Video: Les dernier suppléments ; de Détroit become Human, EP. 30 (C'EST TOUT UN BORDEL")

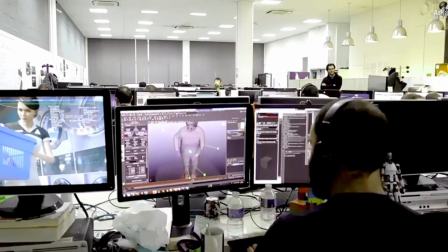569s
Detroit Become Human was produced over a period of 4 years. Here in Paris, we have a team of about 180 people.
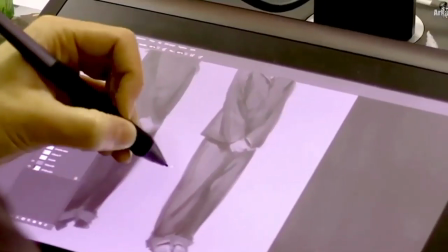575s
And to that, we need to add also all the outsourcing with our partners in the Philippines, in China, Vietnam, and in India. So when we started working on this story, I had to imagine where Kara was built.
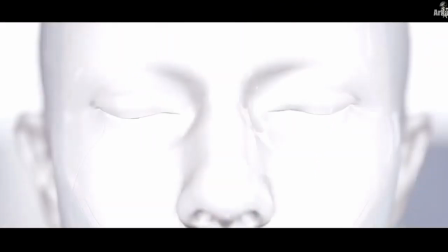590s
And for whatever reason,
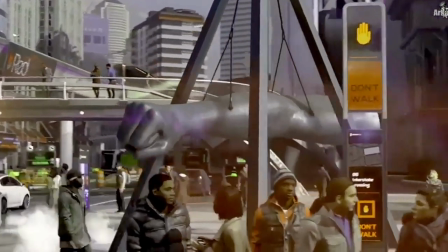592s
the city of Detroit came very quickly to my mind because it had already an incredible story by itself with history and themes.
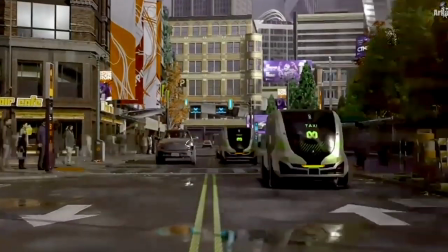600s
So we traveled there with the team and we were really moved by what we saw.
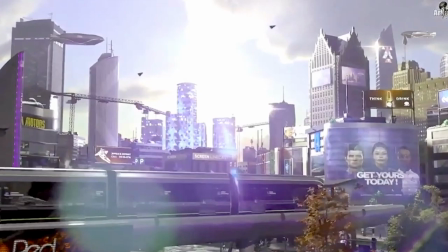604s
And we could really feel the desire to fight and really be born again.
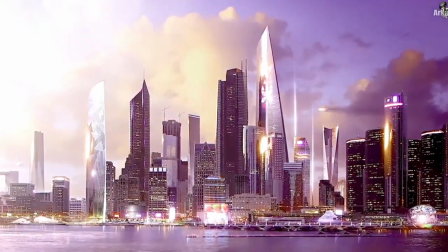611s
And we just continued this curve, this growth, and just imagine what Detroit would be like if the Android industry was,
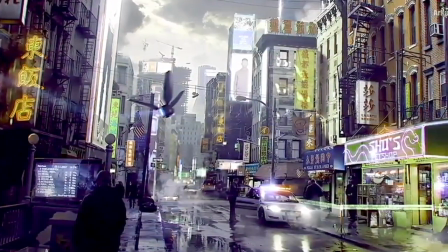618s
you know, using these huge factories to build androids there. A very strong element in Detroit is that there's a lot of industrial wasteland and a lot of nature too.
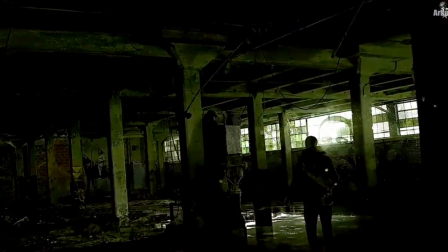628s
And for us, the graphic designers, it was an incredible playground. The destroyed zones which we wanted to preserve, we appropriated them to turn into something else.
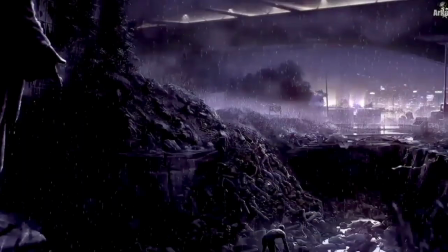636s
Then in the areas that needed to be rebuilt, we were able to imagine our Detroit of the future. We didn't want to make a science fiction universe, but a world of anticipation.
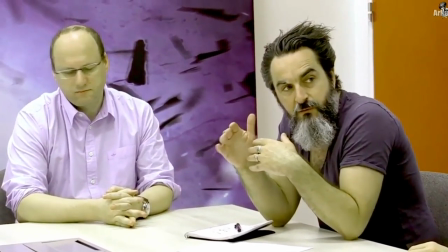648s
If we chose science fiction, we could have imagined flying cars, extraterrestrials, but those things are very far from our current everyday life.
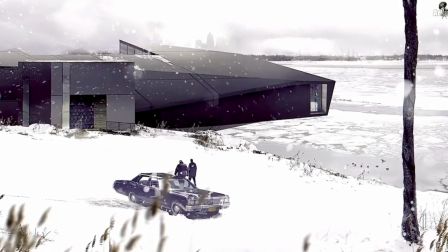658s
Anticipation is more about gleaning from our contemporary reality, the one we know, because Detroit is set in 2038, and 2038 is tomorrow. The difficulty we had was sticking to reality, that is to say,
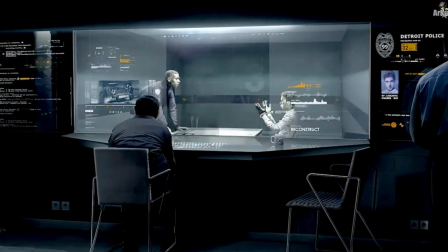672s
technology becoming more and more invisible, a lot more elegant, and at the same time, making it visual.
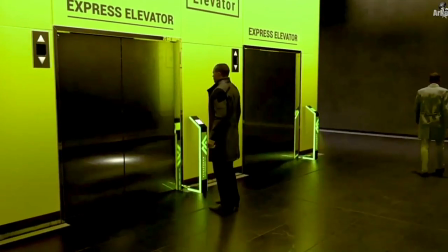680s
So all the computer equipment, autonomous cars, we simply had to invent.
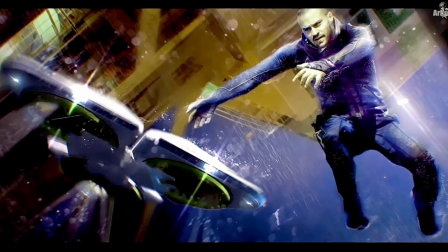683s
They are in fact very technological objects, but at the same time remain very credible and ingrained in reality.
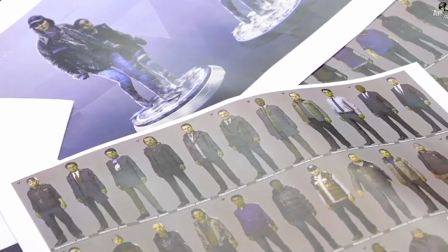692s
To create a cohesive universe in the fashion and clothing of the human characters in 2038,
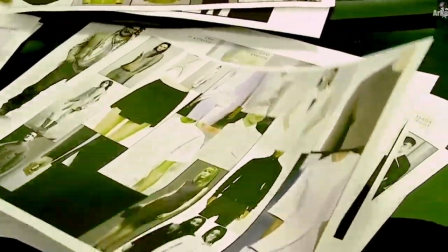697s
I didn't want to put an accent on strange shapes or really vibrant colors and things we wouldn't know.
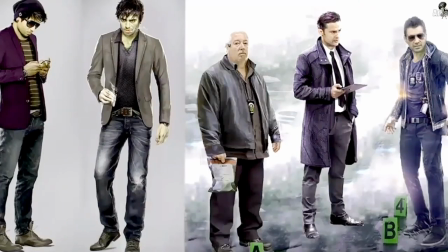703s
That I wanted to keep for the androids. The goal was to create something familiar which we can identify with in this future setting.
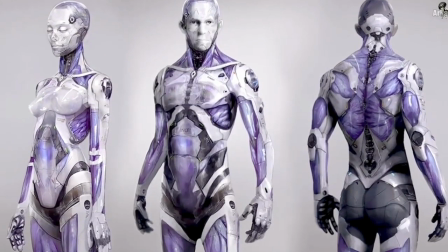714s
Working on the artistic direction for the androids was a bit special because this is a project about the place they could occupy in the human world.
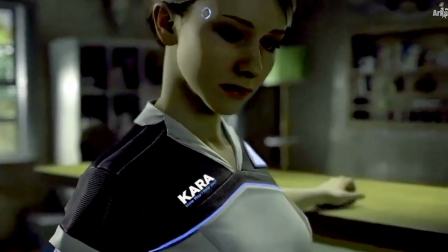722s
It was out of the question for them to be too beautiful or too perfect. They had to correspond to every social class, rich and poor.
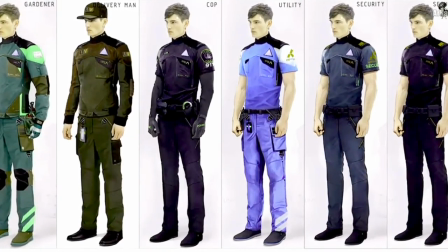731s
Inspired by everyday utilitarian clothes, I brought a modern touch by adding dynamic display surfaces,
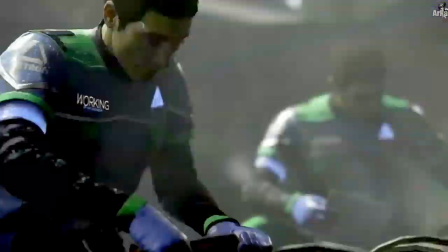737s
the armband we can see on the side, the triangle on the front and back, and LED.
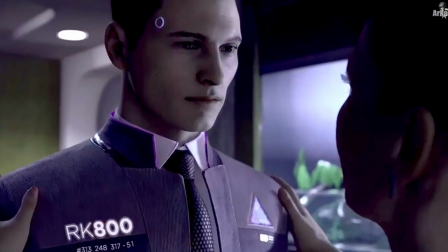742s
Like that, there's no confusion.
Wait. You're just an android?
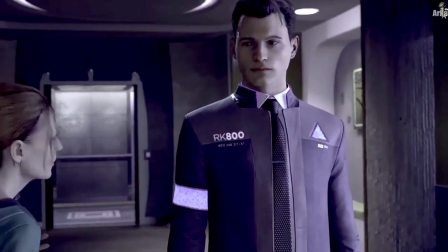748s All right, ma'am. We need to go. You can't do that. Why aren't you sending a real person?
Once we cast the actors, we travel to meet them in order to scan their faces. We record the structure of their face with the scan.
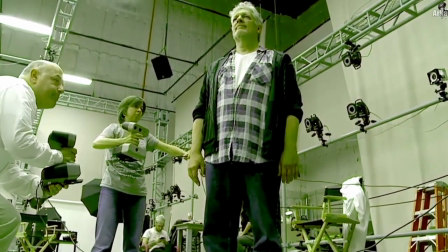764s
And we record the colors and patches of skin with photography.
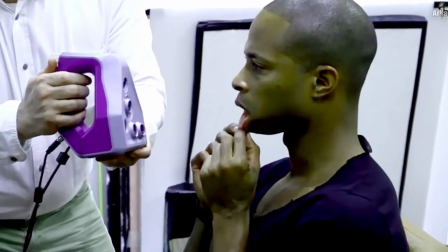768s
Once we have this information, we will use this as a basis for modeling and creating the characters.
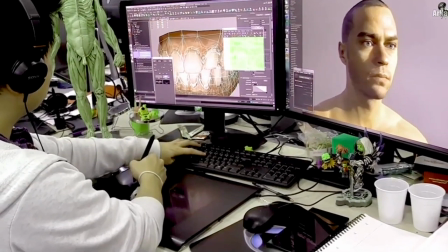773s
The artist will make it more realistic, but will also enrich it. He will propose ideas which we will develop together.
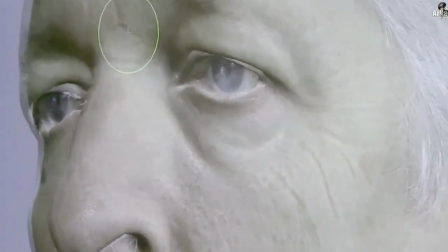780s
Finally, we will have a character with character who corresponds to the project in the world.
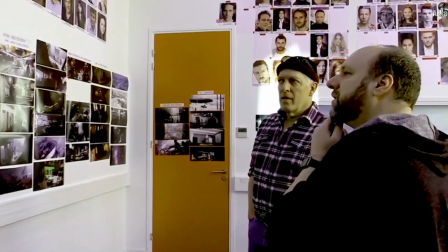785s
When the actors come to Quantic Dream, we show them the design, what their image will be, and what they will look like in the game.
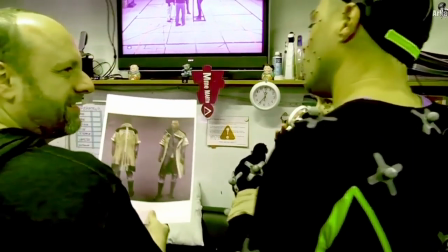792s
This extra information gives them another dimension and color to connect with emotionally.
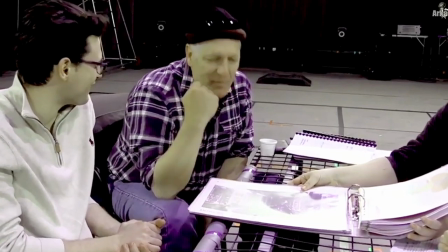797s
It helps them think about how to play their character.
Your mission.
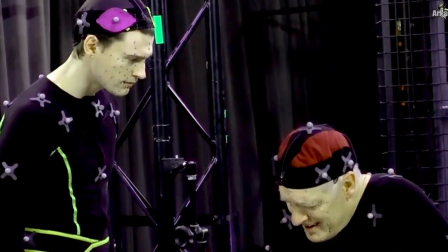802s That's all you care about, huh? You should consult a professional who can help you.
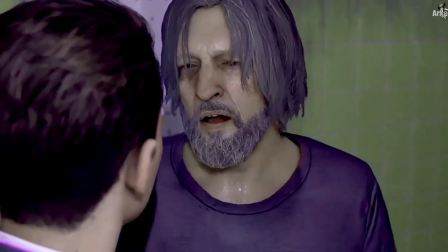807s Beat it, you hear me? Get the hell out of here!
So there are three types of shoots at Quantic Dream.
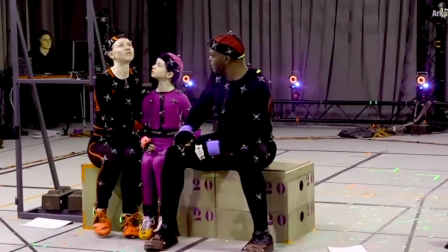814s
Shooting and performance capture, where you capture the whole actor, his voice, his face, and his body. These shoots are obviously done with American actors because the game's original version is in American English.
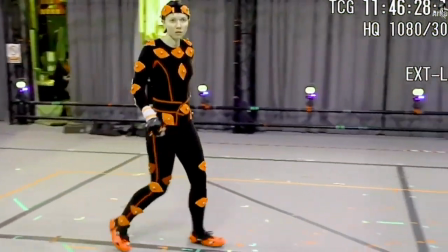826s
After that, there are the body-only shoots, representing around 250 days of filming, while the performance capture is 100 days of filming.
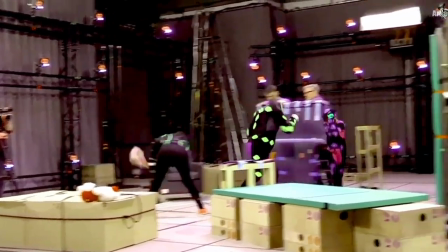834s
Now, body-only shoots, there are two types. There are the action shoots and the technical shoots, which are mo-kit shoots.
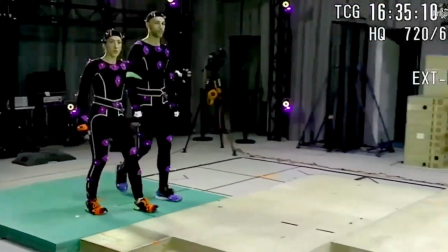842s
Mo-kit is when the player controls a character on the screen and he moves in an environment to explore it.
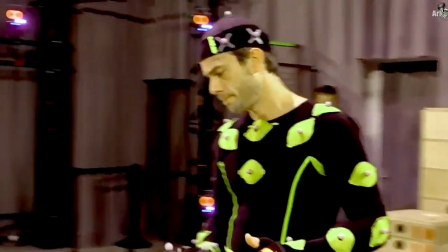850s
This is of particular importance at Quantic Dream, and therefore we shoot a lot to offer a unique context for each scene and each character.
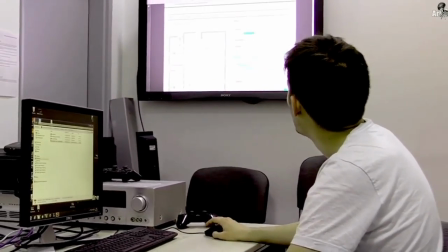861s
To prepare a motion capture shoot, we first get together to look at the sets we need, the animations that we want to shoot, which ones need to be grouped together or which ones need to be cut and shot at another time so that we get the most out of the shooting day.
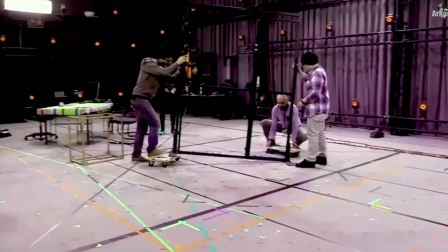877s
This often means shooting scenes out of order, especially those with big props or accessories, like a big car, for example.
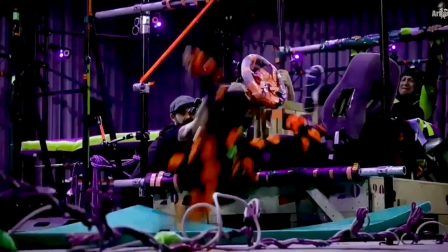885s
So we shoot all the animations related to that particular prop first.
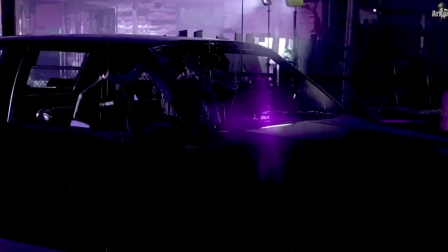The biggest challenge for the mocap team was shooting a Spider-Man mo-kit.
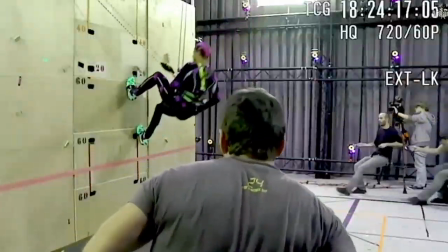902s
We had to build a wall and attach an actor to a harness with cables so we could pull him up and render him climbing.
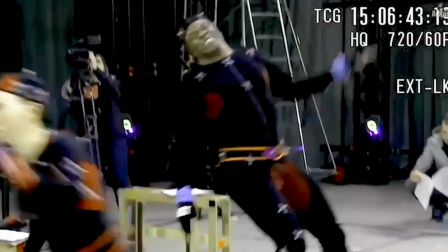911s
The shooting on this game toll took about, I would say, more than a year, maybe 1 and 2 years, with about 300 actors on set.
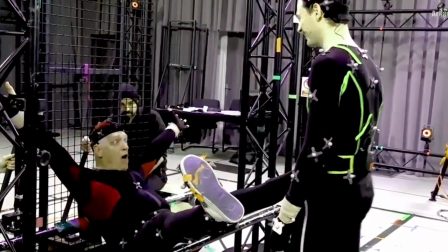919s
So I would say it's quite a massive production.
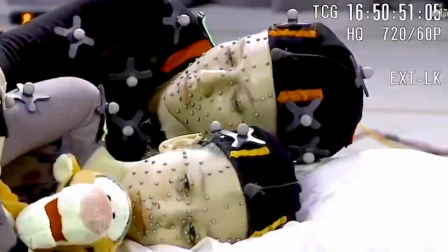922s
But so much happened on this set between the stunts and the shootings with a little girl and all the, these great actors that we had. It was really a very, very memorable journey for the team and for myself. Today, Detroit has over 37,000 animations.
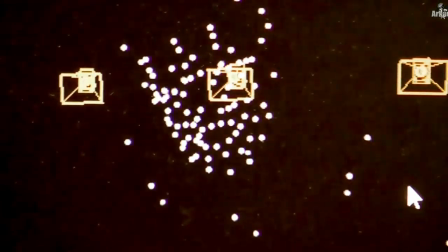943s
When we retrieve the motion capture data, it's just a cloud of points, which represent all the markers worn by the actors.
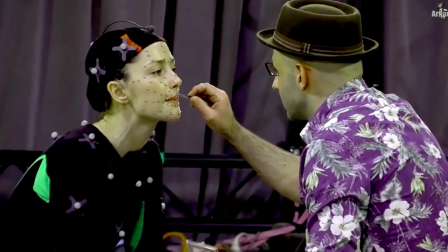950s
From this cloud of points, we have a phase called retargeting, which gives us a skeleton.
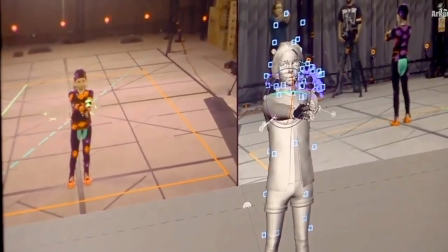956s
This skeleton will be applied to the characters of the game. There is still work to be done, but this gives us the main movements.
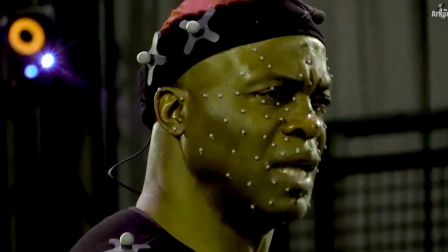966s
Since we are working on something very realistic, we must recognize the actor and also recover all the emotion he expresses in his performance.
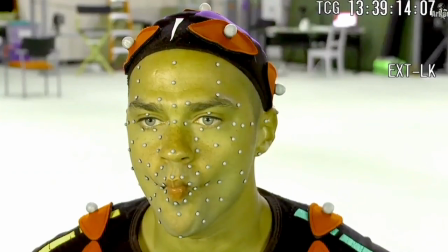974s
We use a system of facts, an identity card for each actor. We make the actor do a whole range of facial expressions.
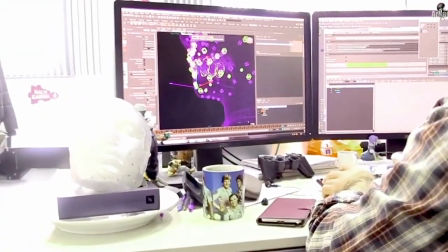983s
Then we recover all the expressions and paste the animations on a puppet that Jan has prepared.
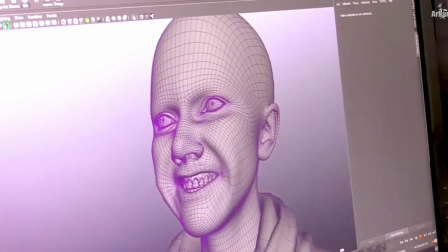990s
I then recover and refine these poses.
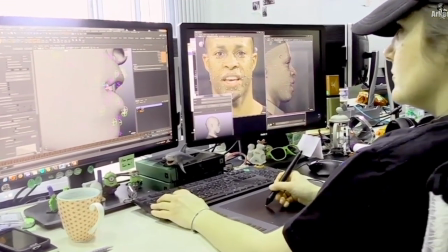993s
I might stretch the lip, reinflate a cheek, tiny details that make the finished product really capture the actor.
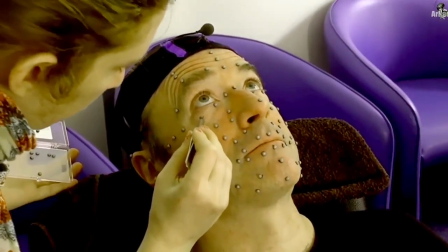1002s
Because of the nature of our mocap system today, when we receive the animations, we're missing eye movements.
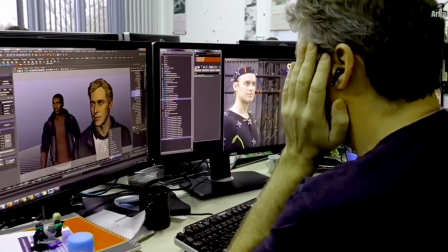1008s
And so the character has that dead look.
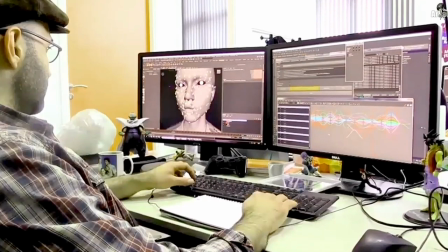1012s
He really has no eyes, so then it's a big part of the work for the animators to find the regard of the actor in relation to his position, in relation to the body, etc. It was crazy when I saw the newest model for Kara,
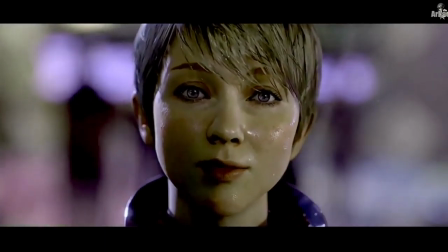1029s
because they've been working on it and working on it, and this was the first time I literally jumped in my seat.
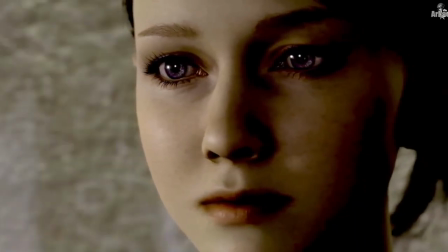1034s
It not only looked so much like me, it was the fact that it looked so lifelike.
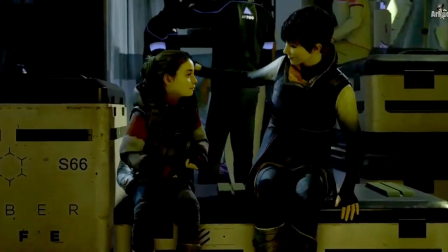1040s
It wasn't that it looked just like it was a camera, it was something else, you know, but it looked alive. It's exciting, and it's kind of terrifying.